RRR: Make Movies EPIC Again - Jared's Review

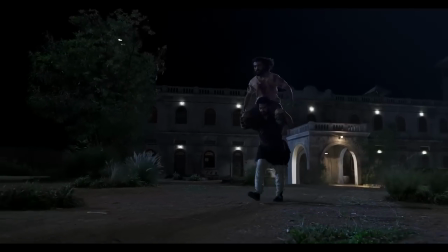So when we have absolutely crazy yet undeniably awesome scenes,
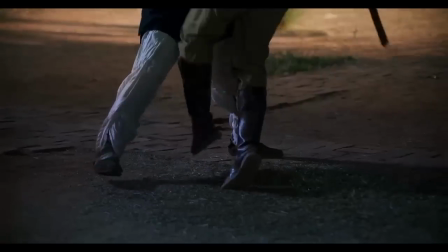like the one in which our heroes are piled on top of each other, one of them is using their legs, the other one using their arms,
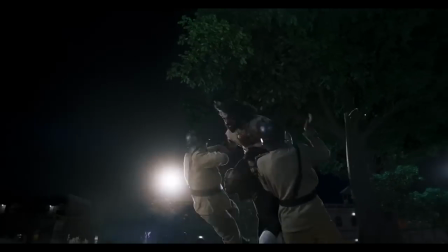it's not only awesome in its absolute craziness, but it resonates on both a thematic and emotional level,
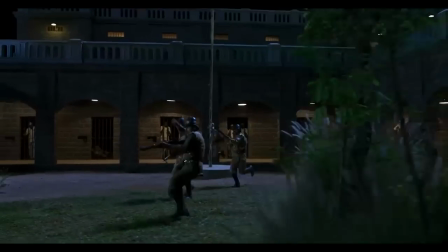with the newly reconciled protagonists now acting as one. The movie's action scenes are not a reprieve from the emotional core of the story, but an extension of it.
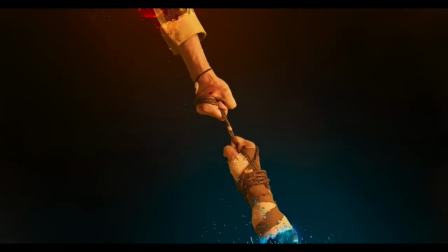As I mentioned earlier, this is a highly symbolic movie, and in particular with its dualism.
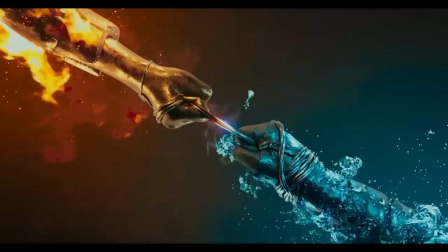Our 2 characters are associated with 2 separate parts of a whole.
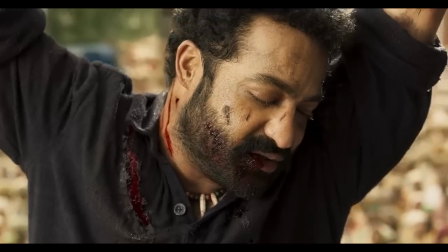Bhim is water, peaceful, he who can maintain a sense of tranquility whilst enduring unimaginable torture,
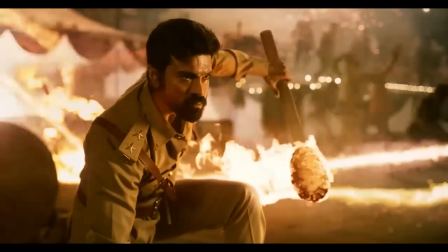whereas Raju is fire, the revolutionary raging bull motivated by revenge.
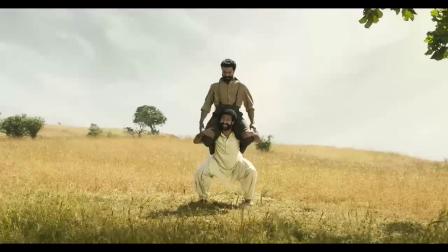Bhim is legs, the foundation, the rural identity of the nation, whereas Raju is arms,
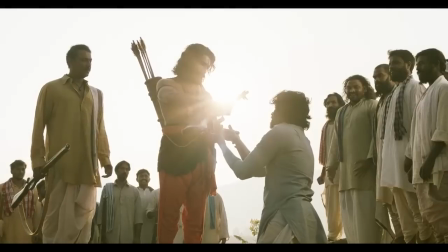the offense, the momentum into the future, as he's the one that comes to use the oppressor's own tools against them.
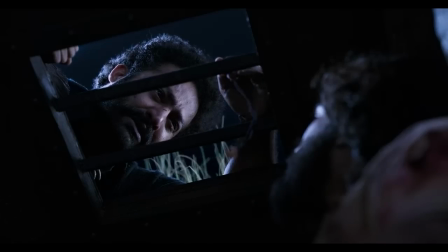There are also a lot of meaningful objects, be they necklaces or keepsakes,
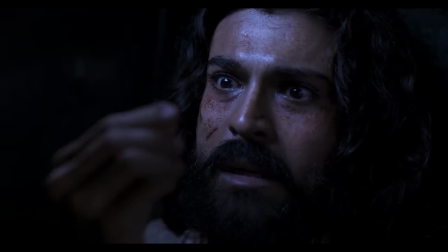that are either heavily focused on or are used in highly unlikely but deeply relevant ways,
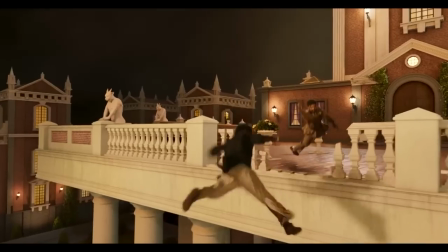such as when Raju captures Bhim with his religious necklace. Drawing from old Hindu myths, this film is rife with the kind of dramatic ironies and outrageous coincidences that
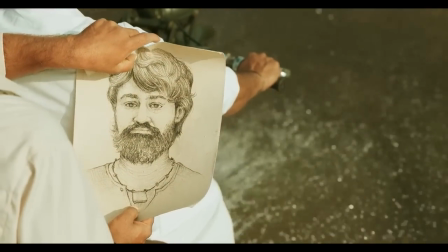my Western brain would expect from Shakespeare or Greek tragedies.
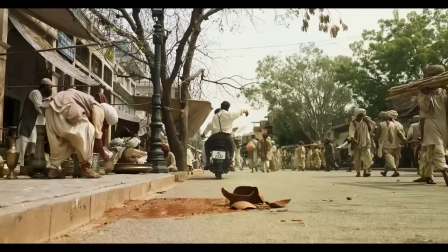For example, that Bhim is Raju's target and that they become best friends without knowing.
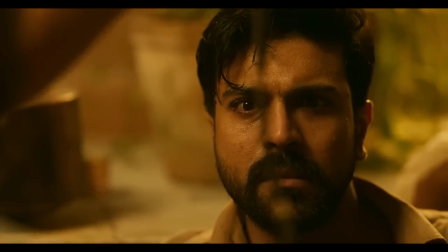Or that Bhim's method of saving Raju's life is also coincidentally the thing that outs him as the enemy.
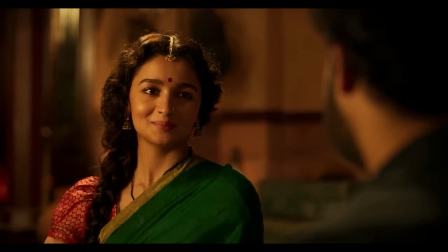Or Bhim running into Sita close to the end of the movie, etc. Also, unlike Western films of late, RRR is highly emotional. Western cynicism has made us pretty allergic to drawn-out scenes of emotive sadness, so you don't see a lot of it these days. But again, the performances in this movie are quite solid, so hey, it worked for me.
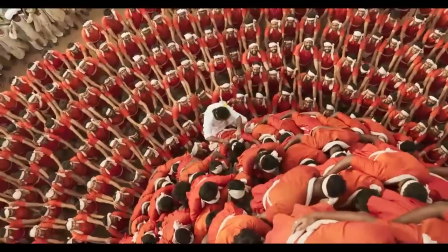This all attributes to the film's designation as an epic, and a wonderfully executed one at that.
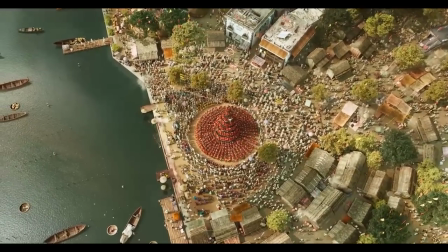Especially in this particular time of movie history, with the MCU showing signs of exhaustion and people starting to finally tire of the excessive CGI,
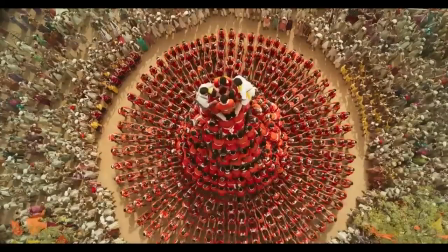it's just really refreshing to see a movie with scenes that require coordination of hundreds of extras.
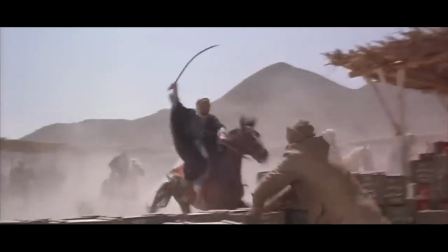I mean, just look at these shots. Movies like Lawrence of Arabia, Dr. Zhivago, The Red Violin,
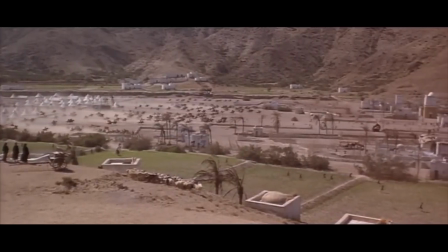Gangs of New York required tens of assistant directors coordinating to create a sweeping sense of scale and wonder,
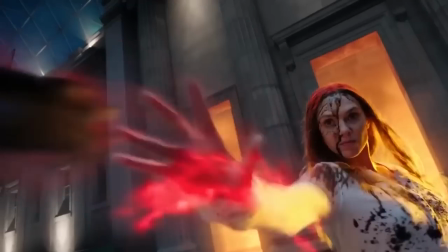and I'm so happy to see something similar in this movie. Whereas in Doctor Strange 2, Elizabeth Olsen never met the guy you see her currently murdering. Now, that's not to say that RRR doesn't have some lackluster effects, it definitely does, and the CGI is abundantly obvious at points to the point of detriment.
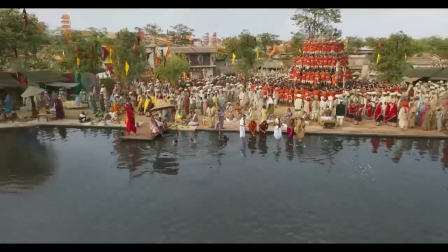But still, when you have a film with the kind of lofty aspirations associated with epics, like themes of brotherly love,
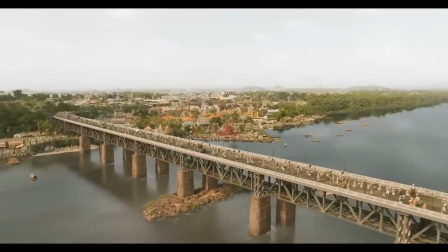betrayal, national integrity, the immersive benefits of shots like these cannot be understated. Also, another thing I love about this movie is the camera. The camera freaking moves.
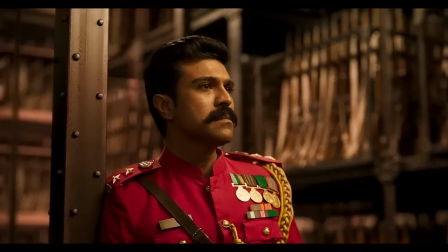No lazy post-production virtual cameras, very few scenes purely on a tripod.
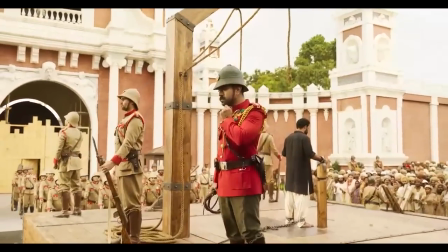The camera sweeps in, sweeps out, it tracks, it goes with the action, it works in concert with the emotional stakes. There's nothing even remotely lethargic about this movie's production. Point is, great cinema is created on set or on location in front of the lens of a camera, not solely in an air-conditioned room full of computers. That's not to hate on CGI artists, they work very hard, they're extremely talented, but the magic is in front of the lens.
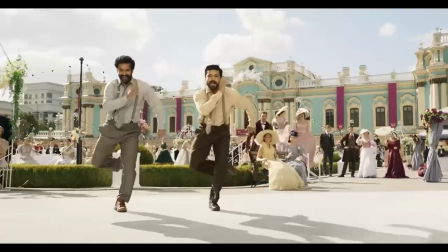Which brings me to the dance numbers, which of course you'd have to be without a pulse not to appreciate.
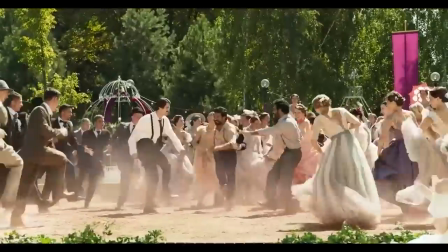The first one in particular is like a hilarious British imperialism rendition of You Got Served.
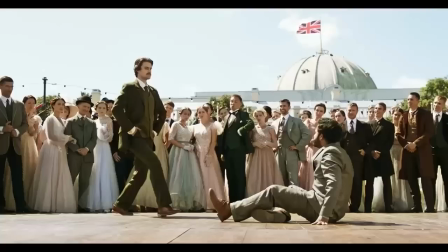I mean, look at this. We've got the cringe white guy trying to bust a move.
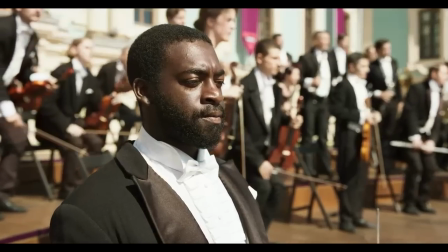Then we cut to the black guy who's like, he's no stranger to white people trampling on his country.
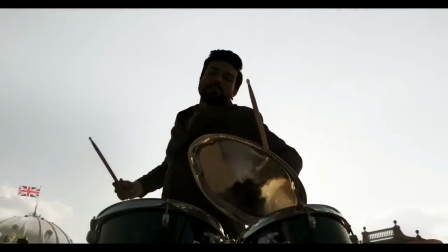Then the black guy teams up with Raju in a moment of screw the colonizer solidarity. Yeah, it's on the nose. It's goofy, but it's fun.